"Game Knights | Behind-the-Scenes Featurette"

Maybe I don't know, what else you got? I don't know, I've never done this.
Kick in the stomach. Hit slap in the face.
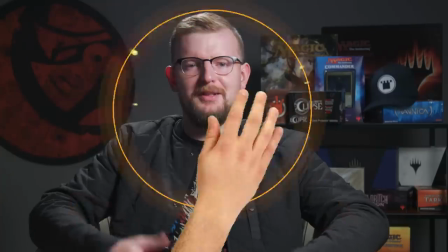Ah! Step on your foot. Ah! Somebody slapped you. What's wrong with you?
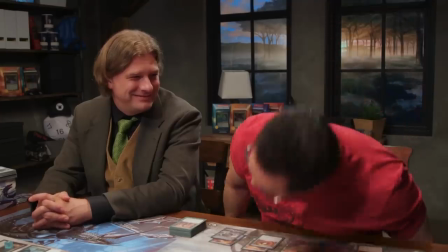Shooting Game Nights always takes a lot more time, and it's a lot more exhausting than people expect.
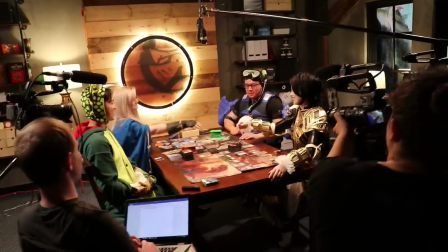People have spent 8-9 hours now mentally focused on the game, as well as mentally focused on performing for camera and mentally focused on delivering interviews.
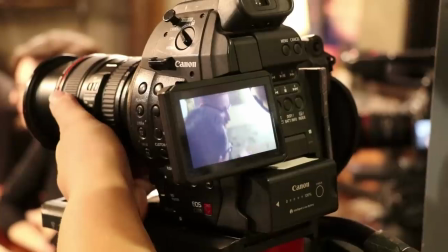Luckily, our guests have always been awesome, and a lot of times people that are used to being on camera, they're pros at it basically, so we've been really lucky in that regard.
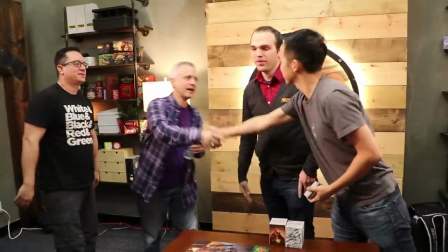So after we are all done, it's time for everything to wrap up. Once the guests leave though, there's still a lot of work that needs to be done.
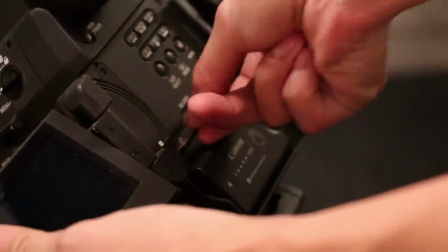For one, I need to go around to every single camera and upload all of the footage onto our hard drives.
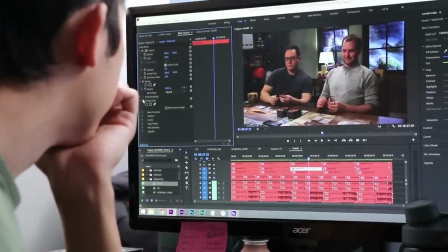And then I need to take the footage into an editing program, and then I apply a layer of color correction to each piece of the footage so that it looks as vibrant and beautiful as possible.
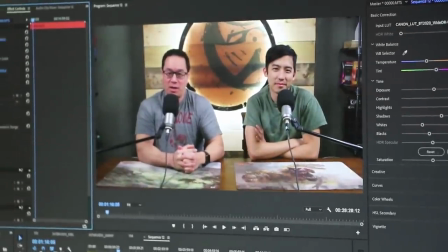And then we set all the footage to export. We usually leave it on overnight. And the very next morning, we begin post-production. This is the type of thing we do like 100 times per game night episode, and it's a very simple card fly-in.
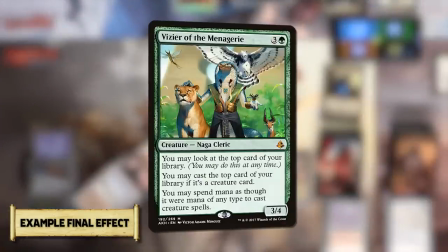So I'm gonna play Vizier of the Menagerie.
So the first thing I have to do is I take the card, the digital image of the card, and I place it onto the timeline.
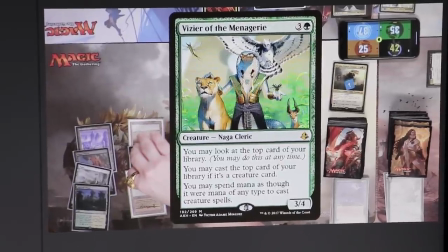After that, I need to put a 3D effect onto the card. Otherwise, it's gonna look very flat.
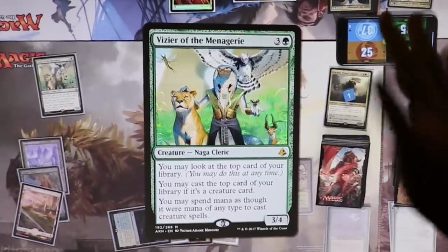We want it to have some swivel to it so it looks like it's moving in 3D space.
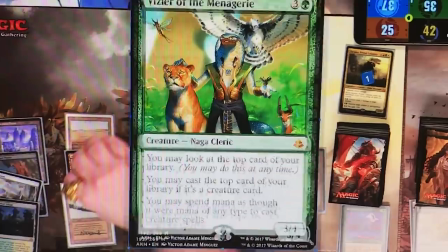The next thing I do is I set some keyframes, and then I resize the card and I place it in exactly the same spot on the playmat.
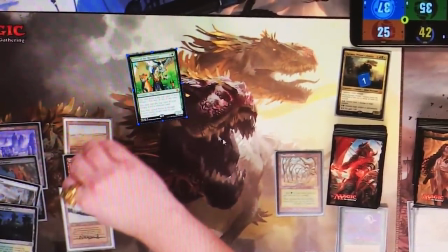So the digital image is laid exactly on top of the real image of the card.
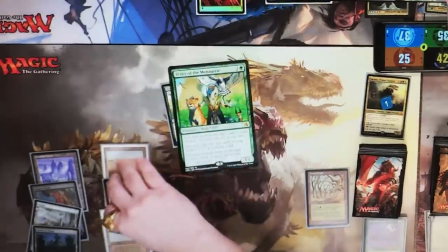And so you can see, once I've done that, the card sort of starts on the playmat and then it flies up towards camera.
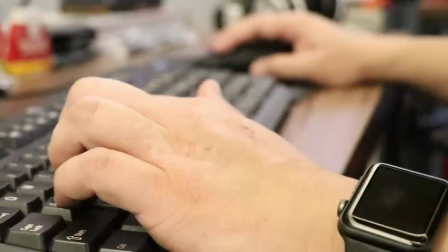And then after that, I need to remove the physical actual card that was played so that now only the graphic digital image of the card remains under it.
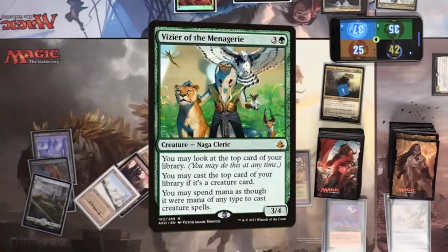And then the very last thing is we do a sort of little blur behind the card just so that the audience is forced to pay attention to what we want them to pay attention to.
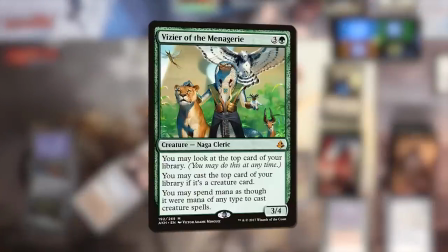And then we play the whole thing, and you can see that the card jumps off the table and everybody can get a good look at it so that everybody knows what every card does.
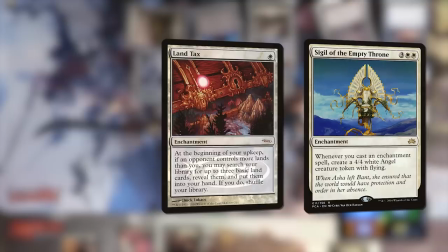And that's just for the simple cards. So some come in and they create tokens, and obviously that gets more complex and takes more time. But really just every card that gets played, this is the process we have to go through at a minimum.
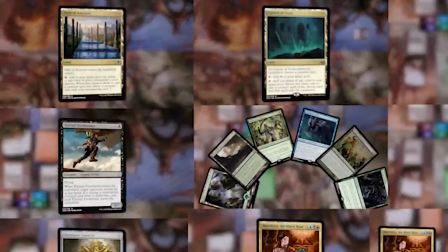Yeah, how many times do you think you've done this effect? Through like all the episodes? Yeah, through all 14 episodes now. probably in the neighborhood of like 700-800 times. Oh my god. I mean, it's a guess, but something around that probably. Man, it seems like a lot when you say it like that. So here's the thing, I don't actually get involved with the editing process, and it's definitely the most time-consuming part of the show by far.
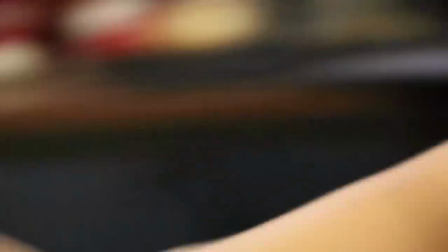The truth is that nothing ever creates less work. Everything always creates more work.
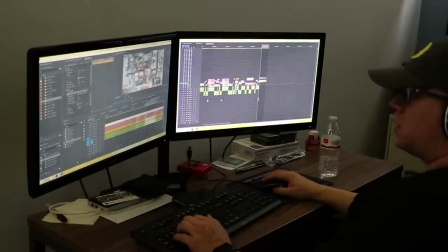So as the series has gone along, it's definitely grown to the point where I used to be able to cut it all by myself in just under 100 hours,
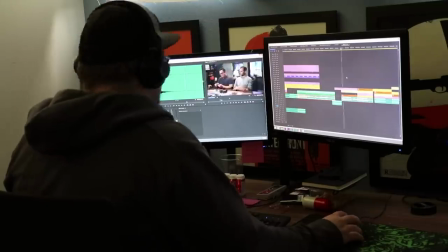and now it takes multiple people, each working for that amount of time, to create one episode. It can be more complicated.
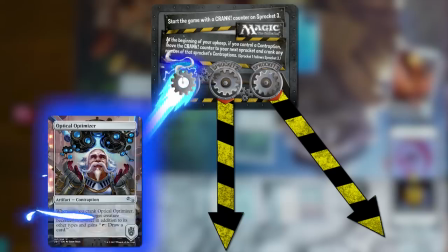For example, the Unstable episode had a lot of sort of strange mechanics, and we took a lot of time figuring out exactly how to visually represent those in a simple manner. It's hard to say every episode takes this amount of time, but they definitely take longer than most people think.
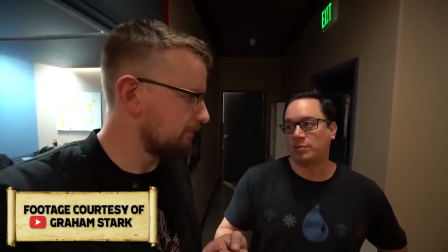Well, we got two cameras on the interview, so that's 2.5 hours per person, which is, what, 10 hours of interview.
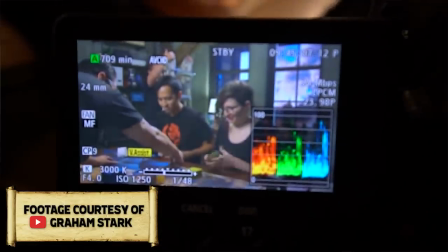Yeah. And then we have four cameras on the game. Mm-hmm. That one was close to 3 hours, so 26 hours down to 35, 40 minutes.
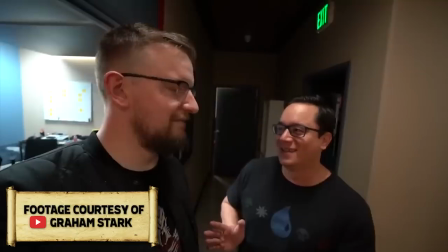But hey, why can't we do this every week, Graham? Yeah, Josh. Jeez. So I had to come in today and show Josh my cut.
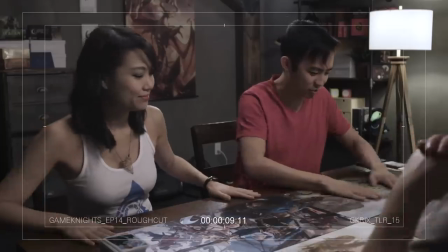As an editor, this is one of your most
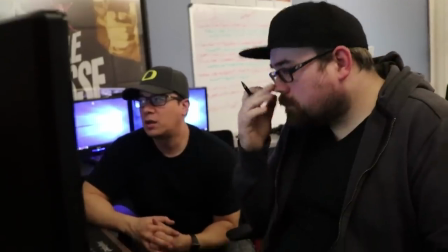nervous days because you are putting everything into making this video, and the bigwig, the head honcho,
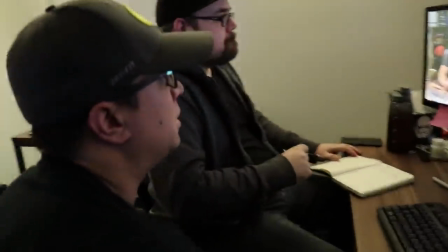comes in and sits down over your shoulder and breathes down your neck and tells you what is good and what is not.
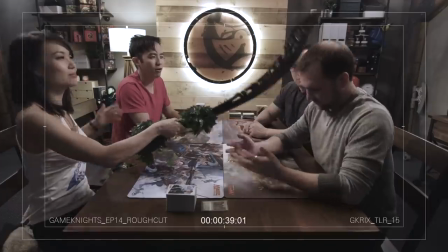So, Craig Blanchett. Oh! Arise, Sir Craig!